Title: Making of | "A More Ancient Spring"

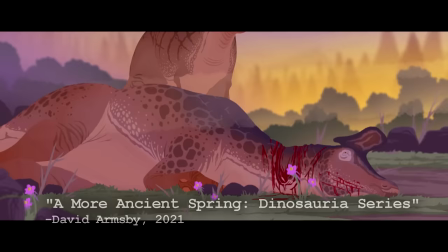482s
There's still a lot of very realistic courtship behaviour here, and lots of little interactions that are based on direct fossil evidence. elements,
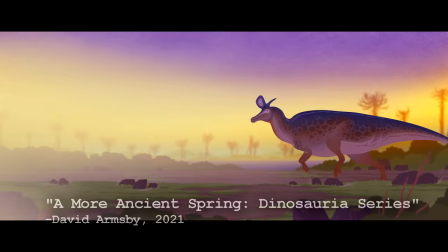490s
but the film also has a lot of blatantly unreal elements as well,
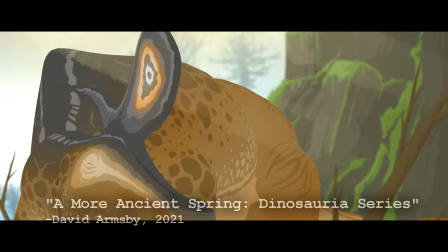496s
with a metaphorical fog representing the limits of our main character's world, a highly personified main character at that,
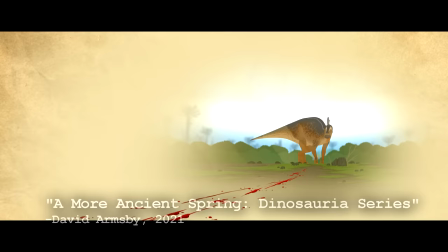504s
and a general filmmaking that suggests a much more heightened reality than the previous two films.
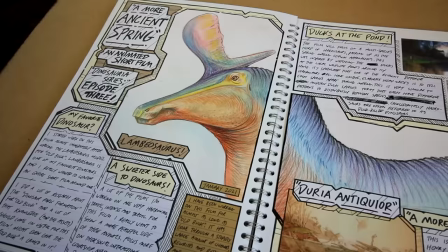517s
I personally love it for all of these elements because this film was in fact conceived as a minimalist,
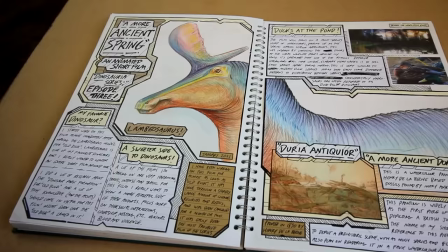526s
fantastical, surreal love story. And after this film's rather troubled 11-month production,
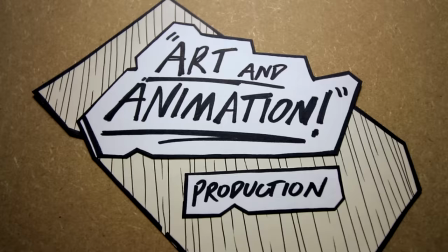532s
I'm really glad to see some of its original DNA is still in there.
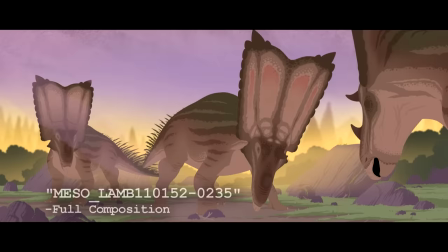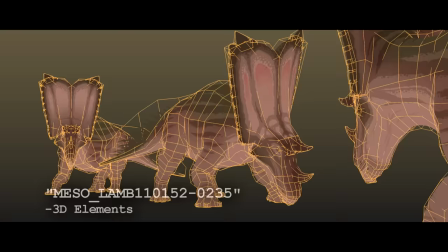545s
My animation process for these films is split in half.
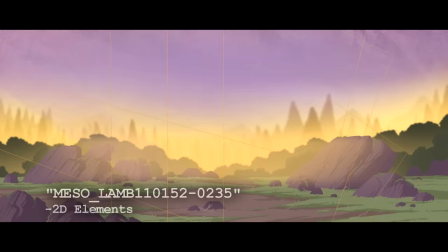551s
I have the 3D animation work and the 2D animation work.
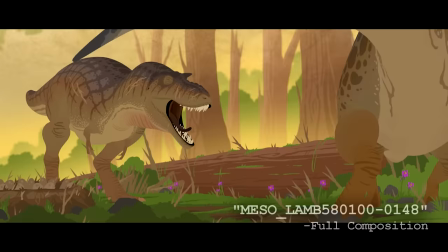556s
All of the complicated characters and most of the animation itself is 3D animation and it's done in Blender. These are three-dimensional models that are wrecked and animated in 3D but texture to look as two-dimensional as possible.
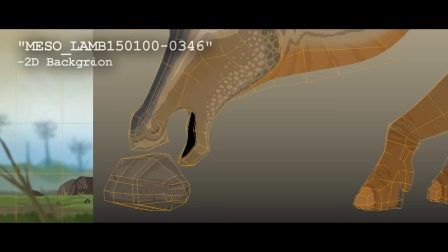573s
Once a shot looks something like this, I then move on to the second half of my animation process, the 2D work that's done in Photoshop.
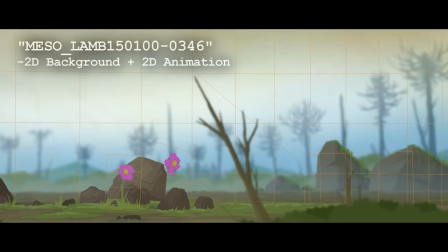581s
This entails drawing all of the static 2D background and foreground elements
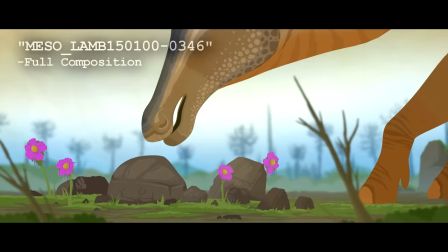586s
as well as whatever extra 2D animated elements are required for this scene.
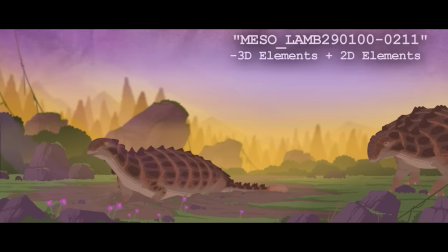593s
The 3D half of this film was relatively straightforward, I've done this before, but the 2D half is what I want to talk about here.
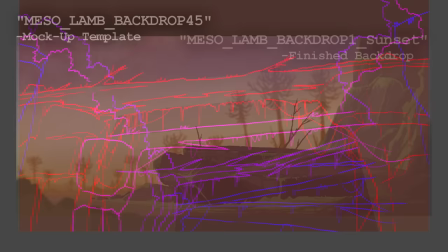602s
These are easily the most colourful and varied and detailed backdrops I've ever made for an animation.
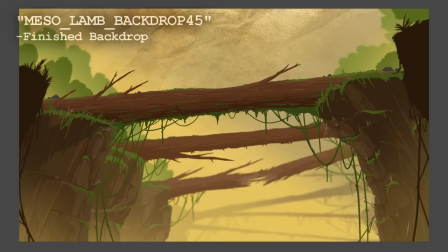610s
I think this is probably the prettiest film I've ever made and it's because of these environments.
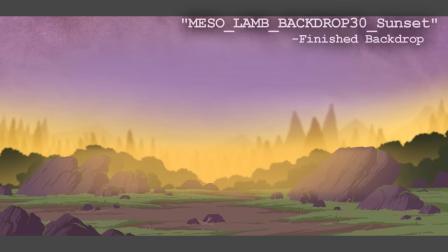616s
So it might surprise you guys to know that drawing Having these 2D backdrops for each and every shot,
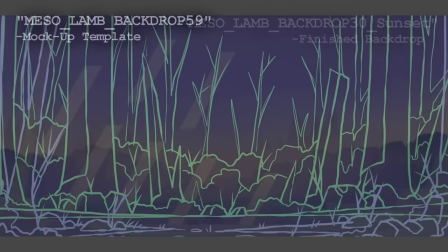623s
I have never enjoyed doing.
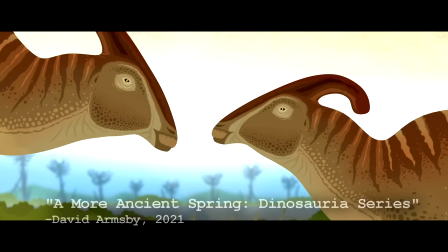631s
I have no artistic interest in landscapes or scenery or anything like that,
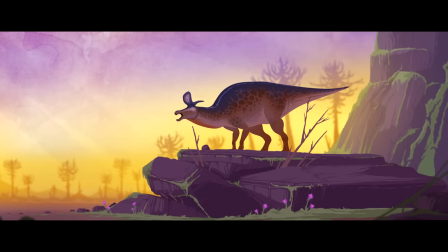637s
and the focal points of almost every single one of these shots are the 3D animated elements.
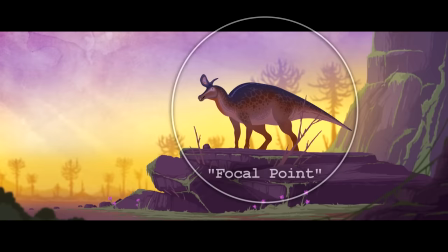643s
So when I sit down to paint a 2D backdrop, I'm not really painting a traditional piece of landscape art.
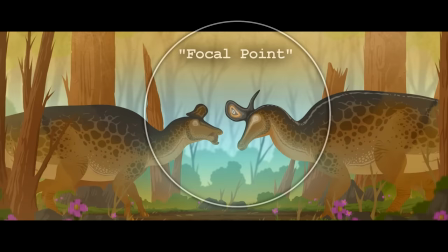650s
I'm literally painting everything that you, the audience,
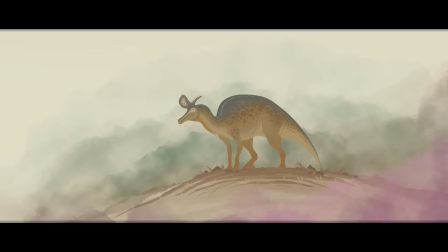655s
are not supposed to be looking at, which is not very fun. This is my film, though.
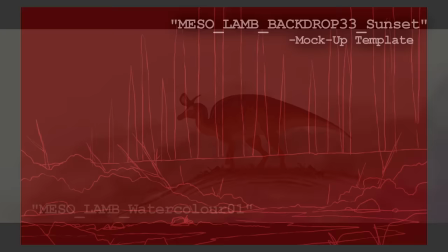663s
I could have made these backdrops easier, I originally planned on making them easier, but I decided not to.
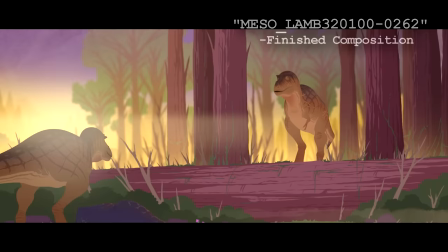671s
I decided to make them the hardest backdrops I've ever done, and I'm really really glad that I did,
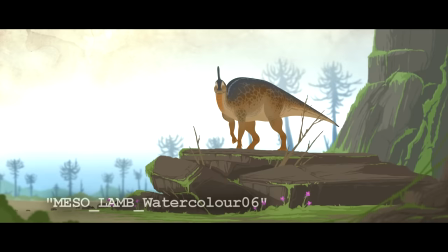678s
because this doesn't look nearly as good as this.
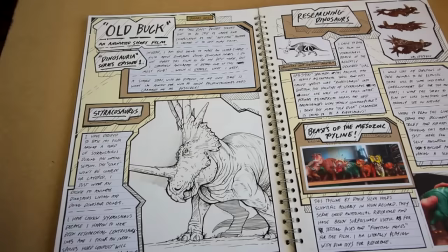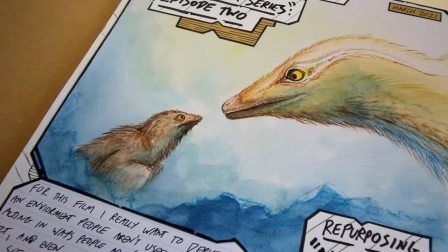690s
Watching these behind the scenes videos might make my creative process look like non-stop fun, but it's not.
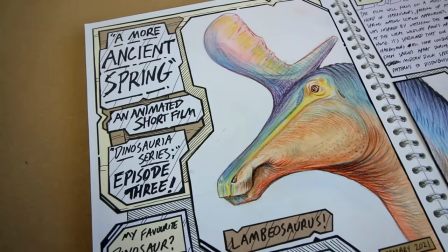697s
A lot of this is boring and tedious and frustrating work.
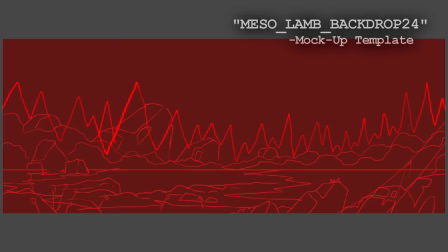702s
Not all of it, but a decent chunk of it.
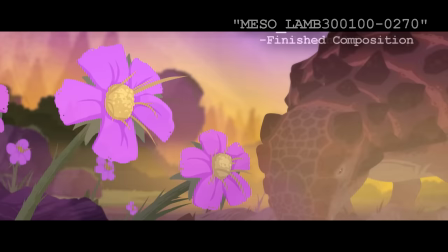705s
But my point is, that's inevitable, and the work is almost always worth the effort in the end.
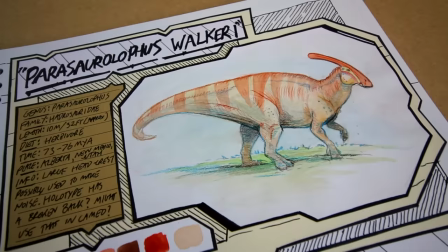725s
This short film features three hadrosauroid dinosaurs, all three being very closely related lambiosaurines.
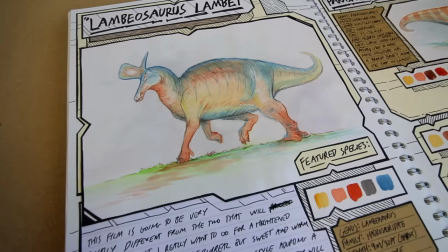733s
Parasaurolophus, Carithosaurus and of course Lambiosaurus.
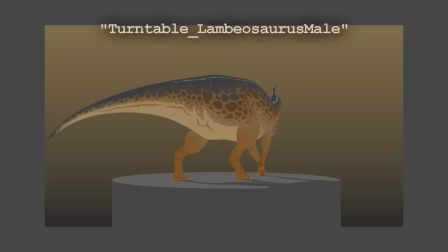740s
There was a fossil bone bed that was found in Alberta, where this film is set,
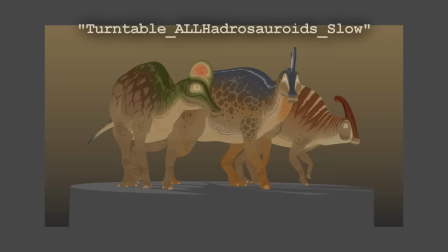746s
that was found to contain not only Lambiosaurus remains but also the remains of at least four other Hadrosaur species,
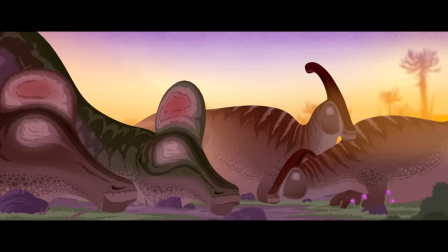754s
suggesting that these animals may have lived in mixed-species herds, which is what I decided to depict in this film.
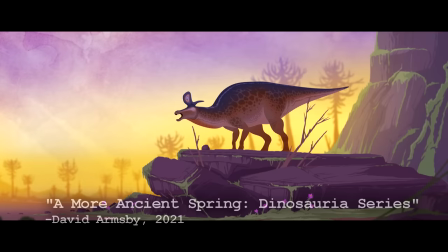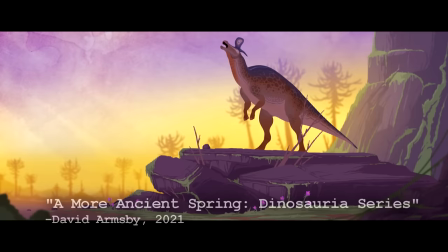767s
The crests of all of these Lambiosaurine dinosaurs are very distinct from one another.
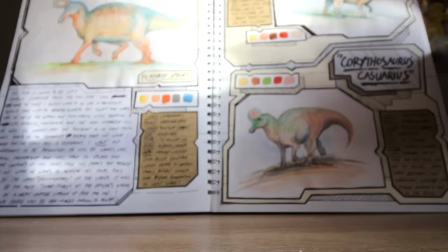772s
They were all full of hollow chambers and were likely used to make sound. Now, if these animals
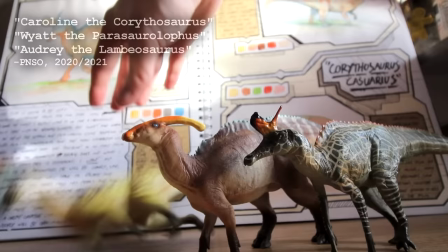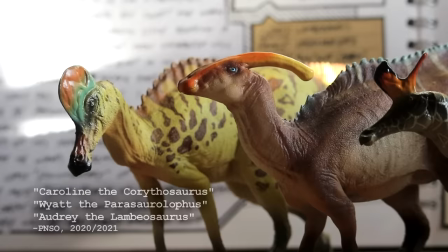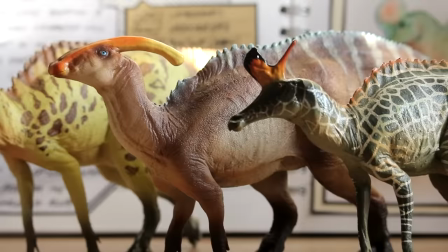789s
were living in giant multi-species herds, this explains a lot.
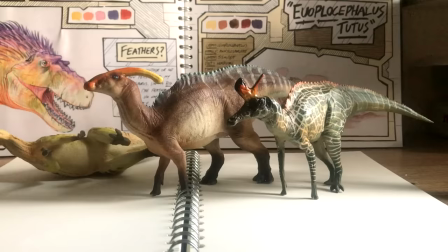795s
A large, elaborate, unique headcrest that makes a specific sound depending on what species
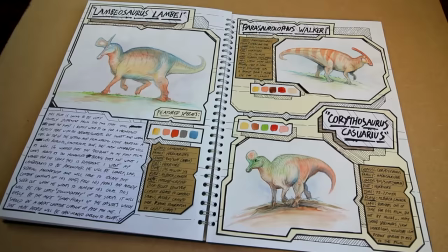802s
you are may have been their only real way of telling each other apart during the mating season.
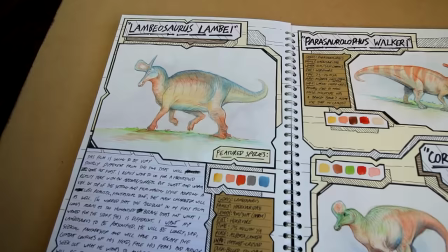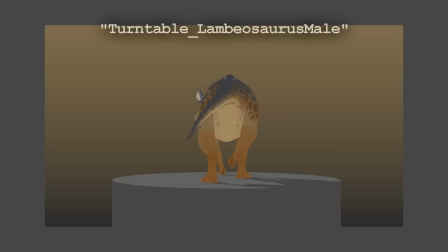815s
Lambiosaurus lambi is the star of the film and is one of my favourite dinosaurs.
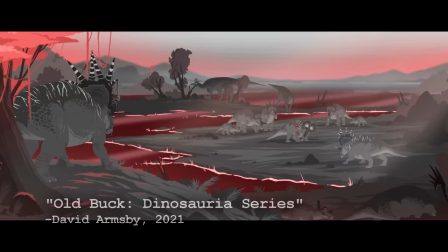820s
This species first appeared in my old buckshot film as both films are set at the same time in the same place.
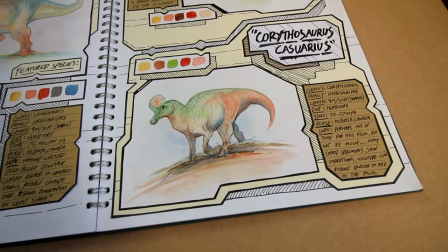828s
Carithosaurus though I think might not belong here. This animal is known from marginally older rocks than Lambiosaurus,
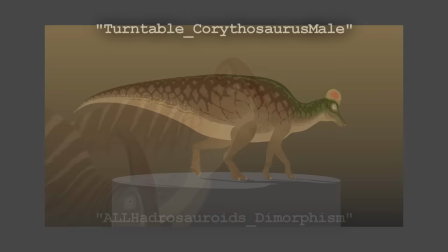835s
but the difference is so slight that I think it's perfectly reasonable to suggest that these animals crossed over at some point.
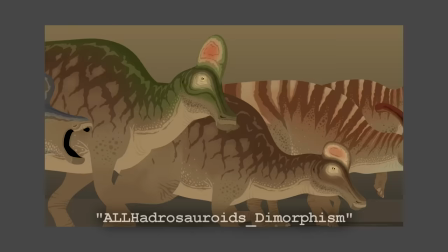846s
I decided to depict all of my hadrosaurs as sexually dimorphic,
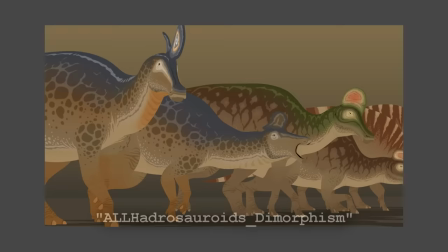851s
all of the females being slightly less colourful and having smaller crests than the males,
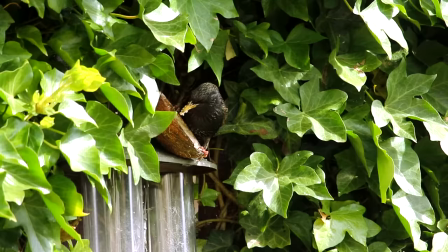857s
which you often see in nature today, especially in birds.
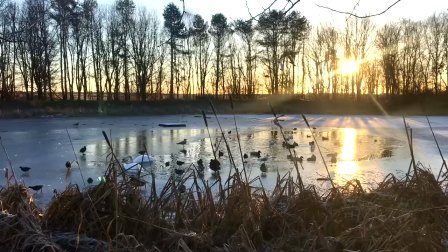864s
I did a lot of birdwatching for reference while working on this series,
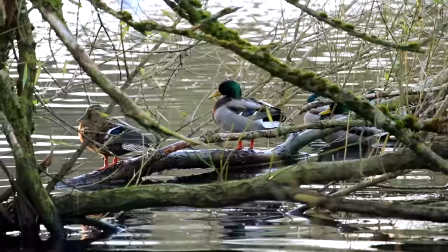870s
and you'll see similar mixed species groups coexisting at ponds today in the form of ducks and other waterfowl.
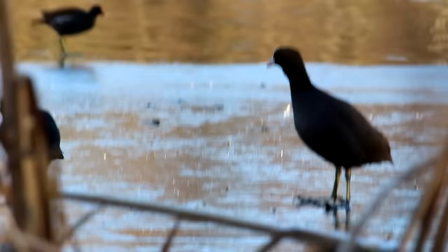878s
Each of these species looking elaborately different from the next to help tell each other apart.
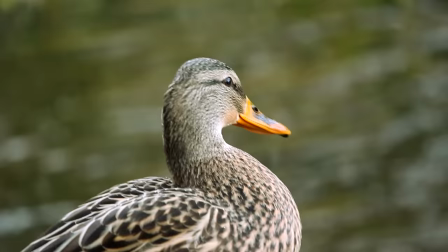885s
Some, like the mallard duck, even being sexually dimorphic as well.
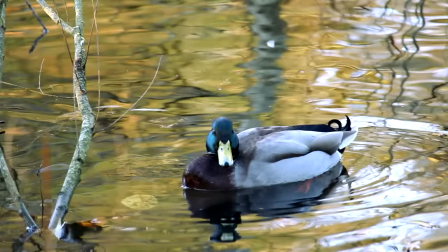890s
In fact, the colour scheme for my Corythosaurus was based on the mallard duck.
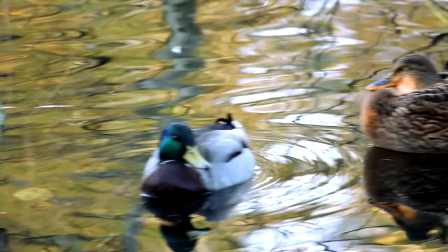895s
Male mallards are elaborately coloured with green heads while the females are just plain brown.
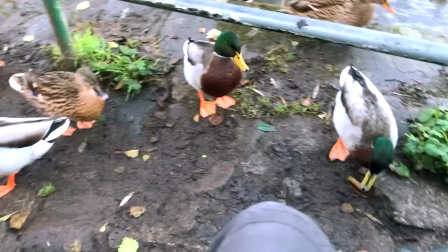905s
I think I may have finally become their king.
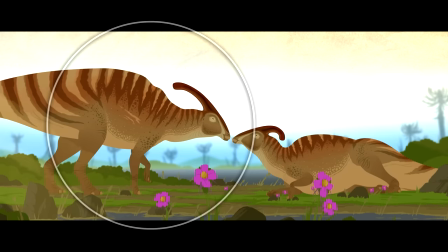912s
Eagle-eyed viewers may have also noticed this particularly beaten up Parasaurolophus in the film.
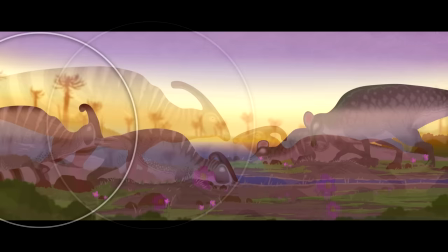918s
This particular animal is based on the holotype specimen of Parasaurolophus walkerai, ROM768,
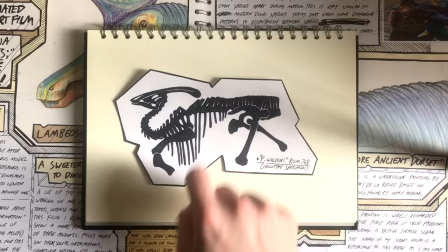925s
who had a bunch of injuries including some broken ribs and a broken,
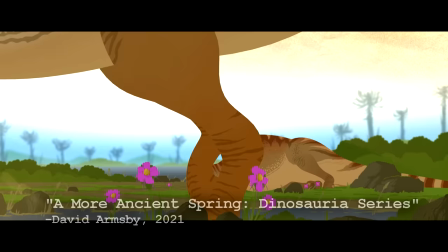931s
heavily dented spine which was likely due to a tree falling on him.
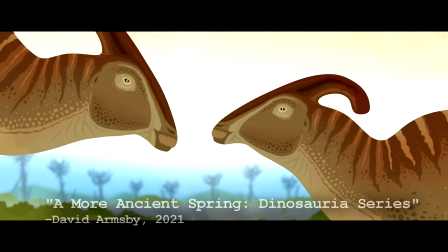936s
An injury that this animal survived, healed from, and just lived with.
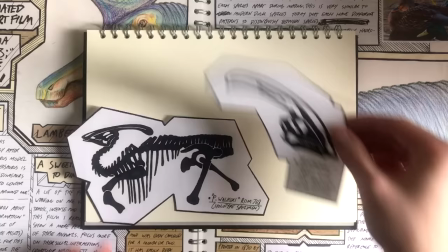946s
Sound likely played a very large part in these animals' lives, and it certainly plays a big part in this film.
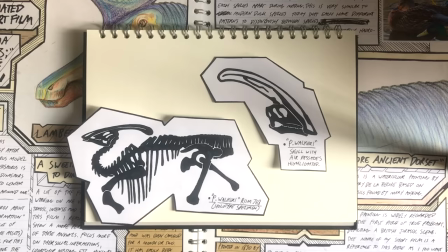952s
In 1997, reconstructed dinosaur calls were created by pushing air through a model skull and resonating chamber of Parasaurolophus walkeri,
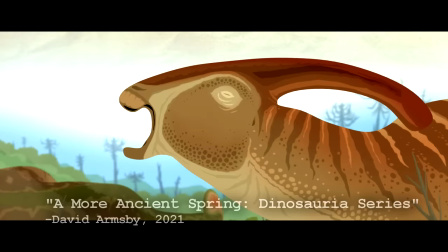962s
and I made sure to use those very sounds in my film.
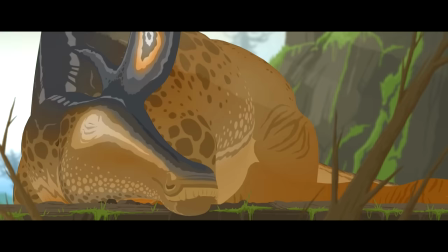970s
But, I had to create all of the other sounds myself.